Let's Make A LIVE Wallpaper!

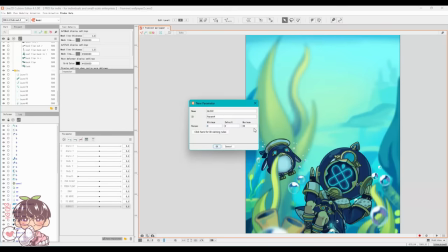(15:07)
And that's basically your organization of your parts so i'm going ahead and deleting
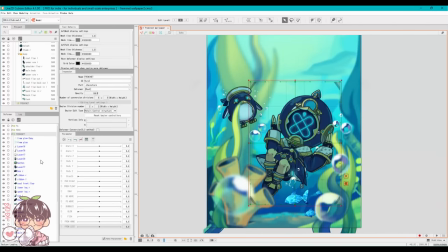(15:12)
and adding new parameters so that i can rig it appropriately for an animation
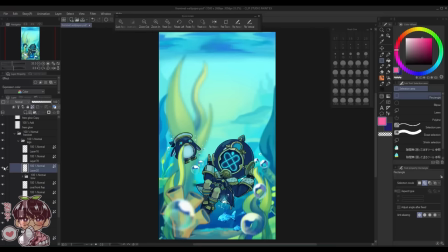(15:18)
rather than for a live 2d model sometimes if you forget things
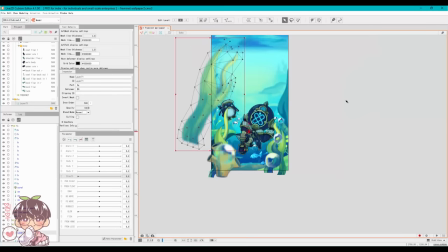(15:23)
you can go back into your drawing program resave your file and then click and
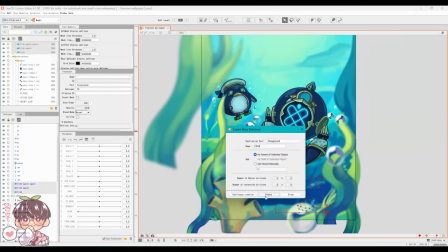(15:28)
drag your file back into live 2d to re-import some things so i did miss a few things for femine's little animation so i went ahead and made those
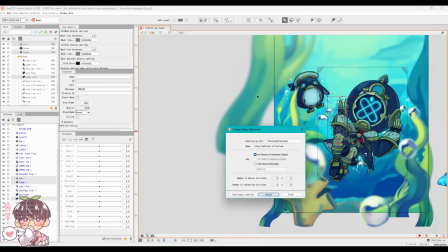(15:37)
edits brought it back into live 2d and then live 2d will update that for you without having to re-rig everything or redo your
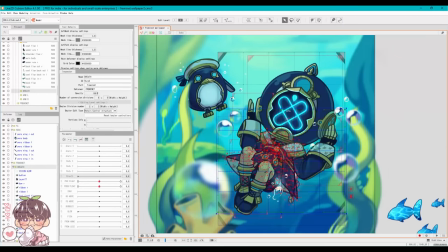(15:46)
parameters and stuff after that on the little left side i decided to kind of fix a lot of my deformers and do a lot of organization so
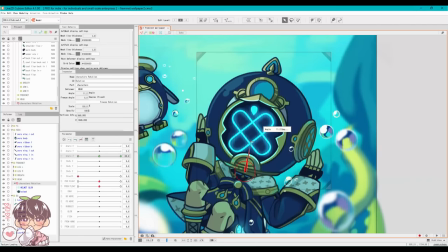(15:54)
that we can kind of section off each individual drawing part into the appropriate things so i wanted feminine to be breathing i wanted the helmet to
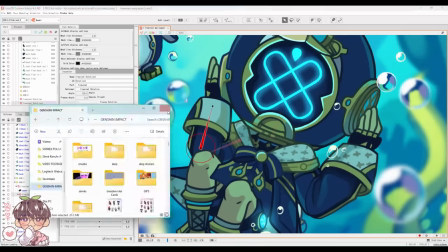(16:03)
be able to move left and right by tilting one thing i did do but
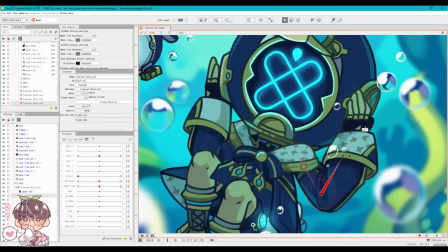(16:08)
is a little bit different i think i don't know i i feel like i'm
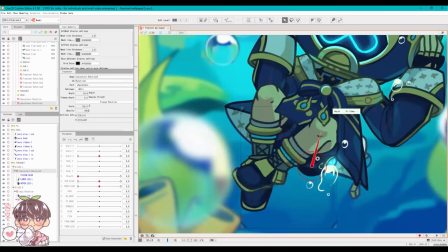(16:13)
blanking whenever i did the rigging for my vtuber models versus how
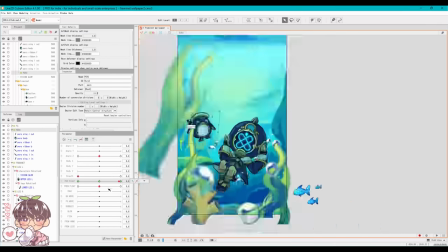(16:18)
i do things for like animations because i tailor the drawing and the
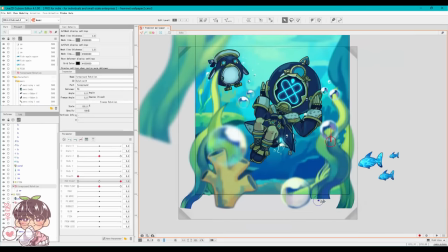(16:23)
rigging to one another whenever i do that but i feel like whenever you're doing model rigging and model drawing there's like a specific uh format
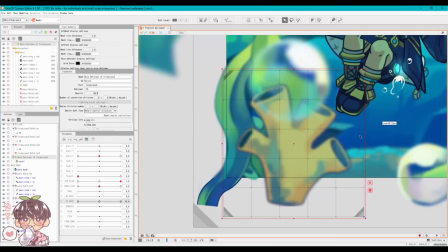(16:31)
you kind of should follow for the most part so everything i'm doing here is just based on kind of my own preference i use a lot of rotation
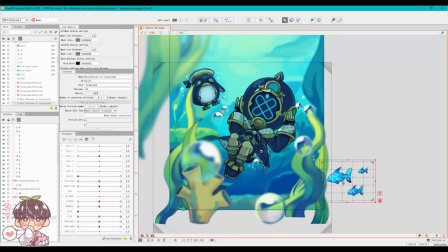(16:39)
deformers which tends to be the red circle with the red line in it and that allows me to rotate or have something pivot
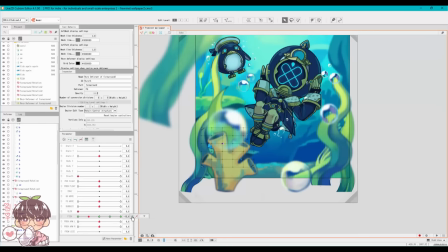(16:47)
on a axis basically and it makes it a lot easier if i want things to tilt but it needs to tilt from a specific joint so i use this for a lot of the limbs i use this for the plants as well because i'm moving the entire plant from left to right just to create some simple movement.
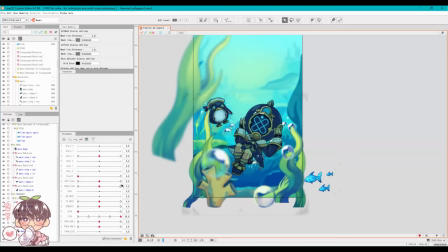(17:04)
Another thing that I have to kind of keep in mind whenever I do the animations for these is the pacing,
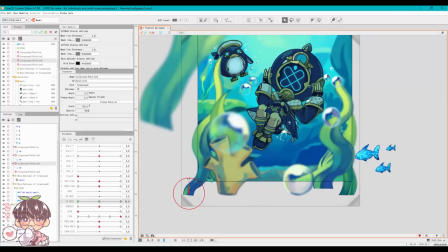(17:10)
which I do very terribly and you'll see this closer to when we actually do the animation part and we actually have to place the key forms,
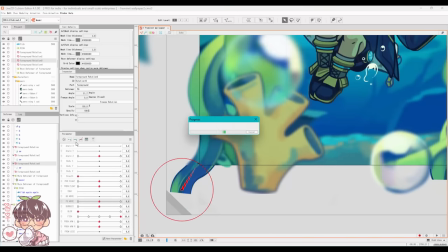(17:19)
but for the most part I'm just going to be focusing on just doing the movement.
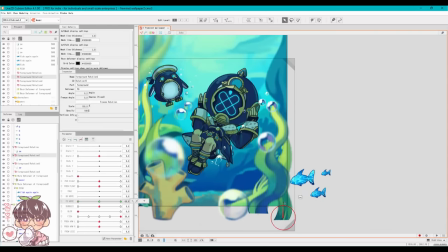(17:23)
So I'm adding a bunch of deformers, I'm moving things individually, and at this point this is where I kind of forgot to move things out of the way.
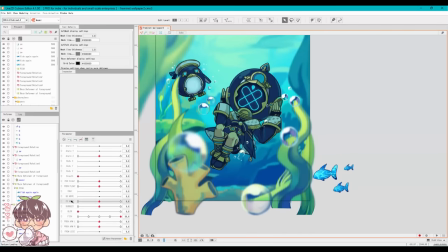(17:32)
A lot of the background elements that I initially had planned to be moving and to be visible are now covered up by
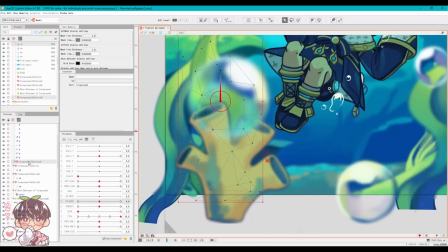(17:39)
the seaweed because I forgot to kind of shuffle them more closer to the edges which was what I wanted initially because
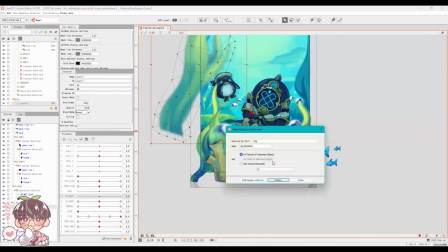(17:48)
I just wanted to make sure that they were in view when drawing but I wanted them to be more or less off when it came to
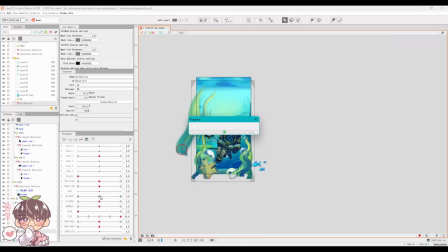(17:55)
the time of rigging because I didn't want to have too many things at the bottom which that's kind of what I ended up with.
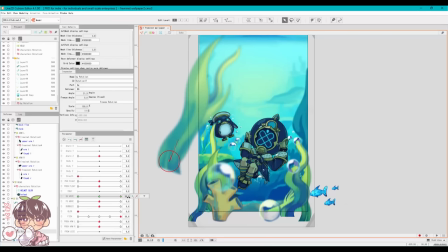(18:01)
I think it's a little bit too busy at the bottom and it's very empty at the top.
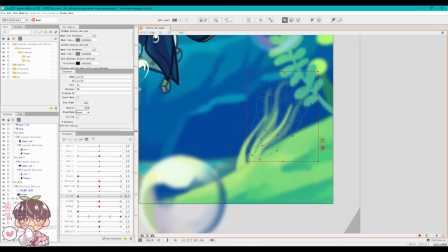(18:06)
Even though like at the top, more or less kind of like in the upper third of the wallpaper, I would have like the time or some kind of floating object there just because of the nature of how lock screens tend to look, but I don't know.